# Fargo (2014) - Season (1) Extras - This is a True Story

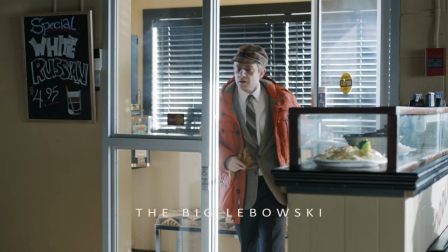Some of them are pretty literal. The white Russian, that's obviously a pretty big nod.
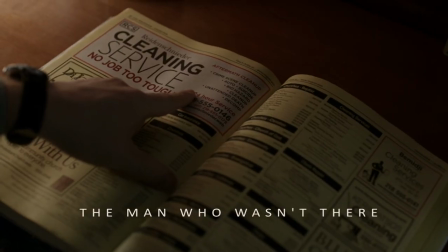But then there's also smaller ones, too.
Missed a spot.
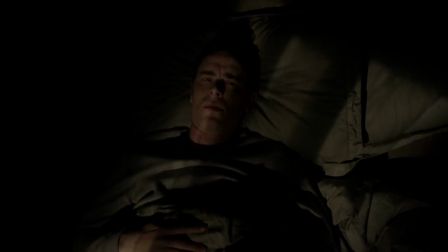You know, the shot of him lying in bed is a nod to a shot in No Country for Old Men. It's like we've referenced them, and then, of course, being a different story, a different landscape, a different set of characters.
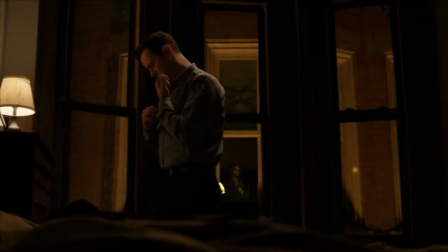We did create our own feel,
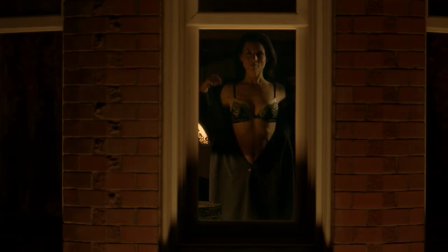but part of maintaining the look of Fargo is always kind of staying in that Coen world, the tone and the aesthetic.
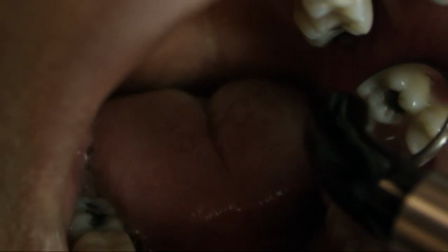And for me, a serious man really had this oddness to it. And I loved that whole Goy's teeth parable.
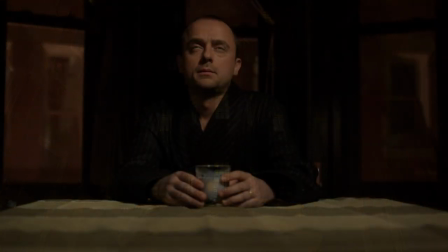Definitely inspiration, obviously. We do a parable sequence in episode five.
A rich man opens the paper one day.
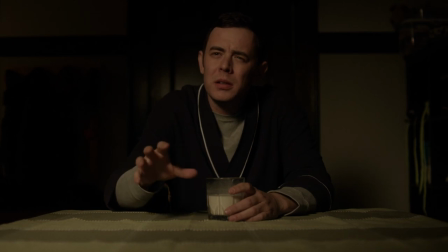Is this a... It's a parable.
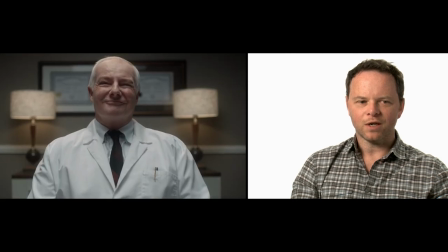It was one whole day devoted to shooting the parable sequence, and we actually had a different cinematographer for it just because we had to be shooting a main unit on the same day.
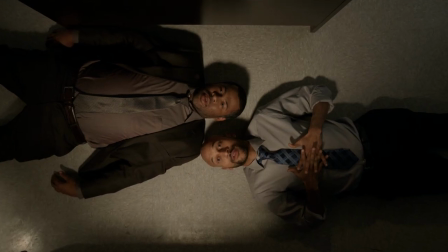And you go to a lot of trouble to do this stuff that doesn't necessarily move the plot forward.
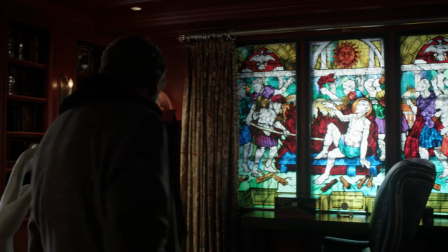But if you can take a detour into a parable that's going to play thematically into your show, that's worth the time.
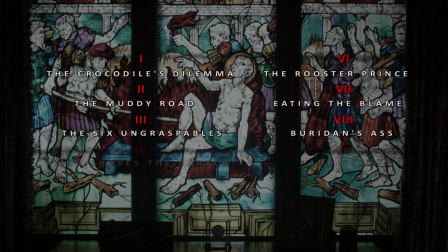There's a lot of parables. There's stories within stories. There are homages to literature and folktales throughout.
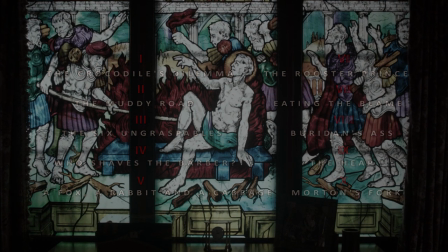And part of the fun of watching the series is trying to figure out what that all means. And I don't pretend to know.
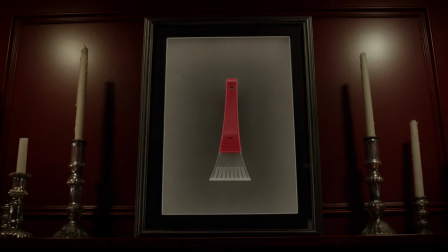And then the fact that, oh my gosh, there's this little Easter egg of a Link that takes us back to the original film, I thought was brilliant, and that brought it full circle for me.
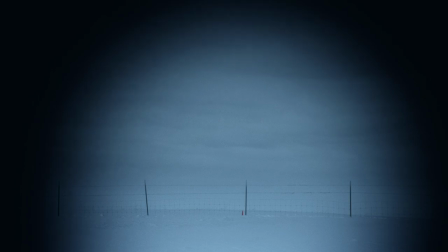If it had just been a gimmick, I probably wouldn't have done it, but the fact that it came at this critical moment in Stavros' life when he's literally praying to God,
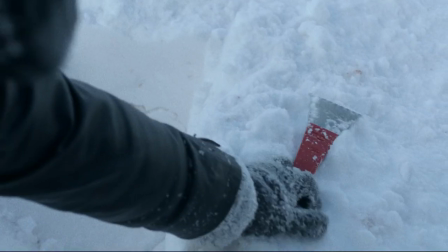and then God reveals the money to him, and he spends the money, and he doesn't devote himself to God's name, and then suddenly fish start falling from the sky, you know what I mean?
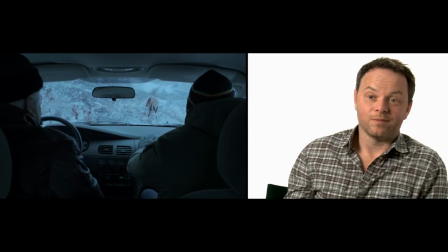What does it mean? I don't know. You tell me.
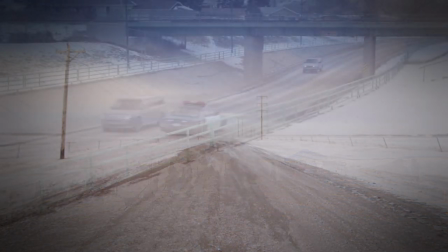You know, the original film was shot in Minnesota, in the Twin Cities area, a little bit in North Dakota, but not a lot.
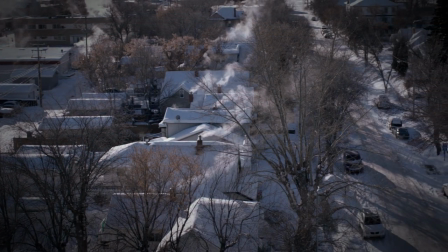And we're looking for the same type of environment with a guarantee of a lot of snow.
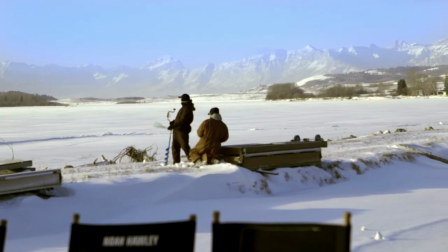Calgary gives us that in spades. We've got the mountains to the west, which Fargo doesn't need. But you go to the east and we have this very strong,
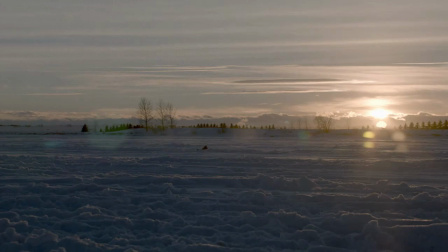iconic prairies where we've got a large grain belt, which is the same as Minnesota and North Dakota.
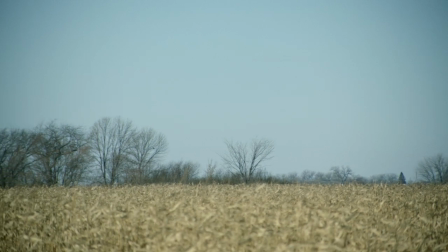We've got the cattle. We can represent exactly Fargo.
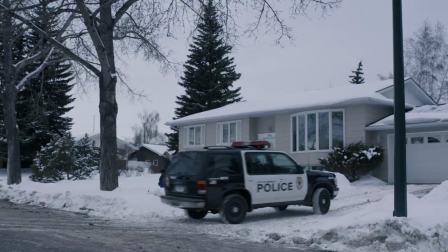We're making a movie. It has to be shot like a movie.
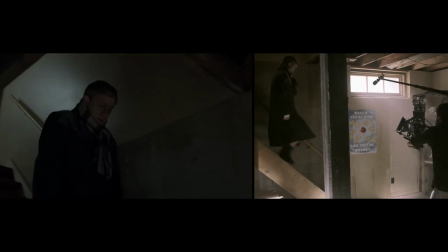And the Coens shoot on a very limited lens range, right? you're shooting between an 18-millimeter lens,
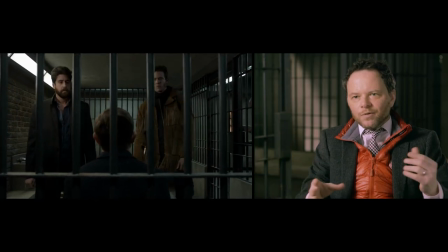which is a very wide-angle lens, and really a 40-millimeter lens, which is a good close-up lens.
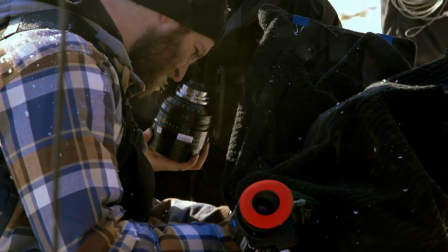The lens choices dictate everything. We definitely do our establishing shots higher.
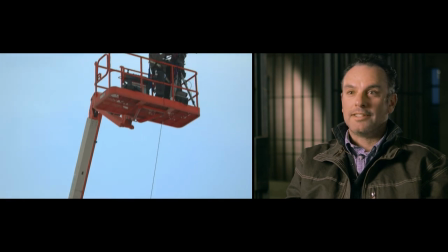Like, so if we do start with an establishing shot at a scene, it's gonna be 30 feet off the ground, okay?
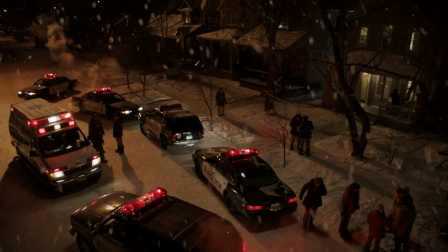It's gonna be on a lift, and then most shows don't do that. That's much more cinematic. It's much more singular camera.
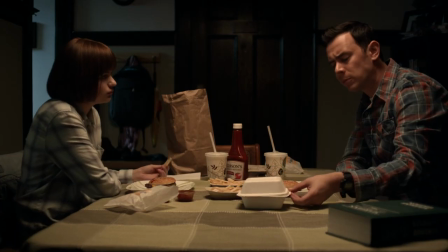There's a discipline because of that singular camera that kind of naturally takes you to that Fargo look and that style.
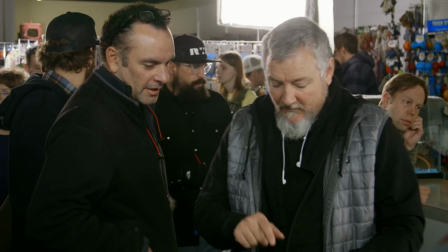You know, Dana's job working with the new directors as they come in is to say, no,
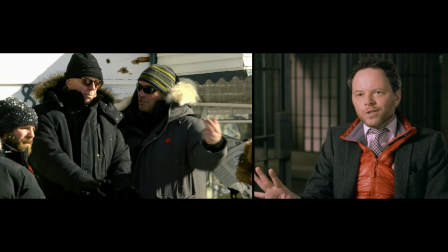that's not an angle that we use, that's not a lens we use, you know, here's the Coen brothers shot,
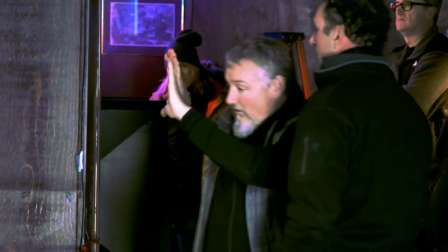you know, and the directors, they've loved the challenge of it as well.
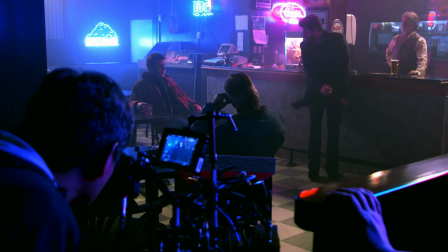That said, after we started shooting, I think the whole thing began to take on a little bit of a life of its own because you can't set up every shot worrying or wondering like,
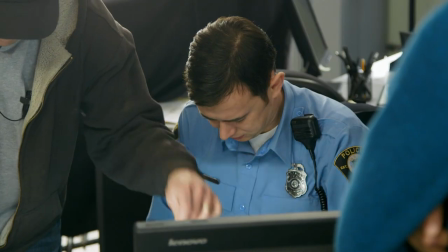what would they do? You know, you have the circumstances in front of you and you just try to do your best job with it.
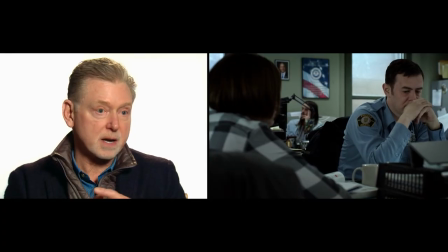And in scenes, we're not afraid to just let the camera sit there.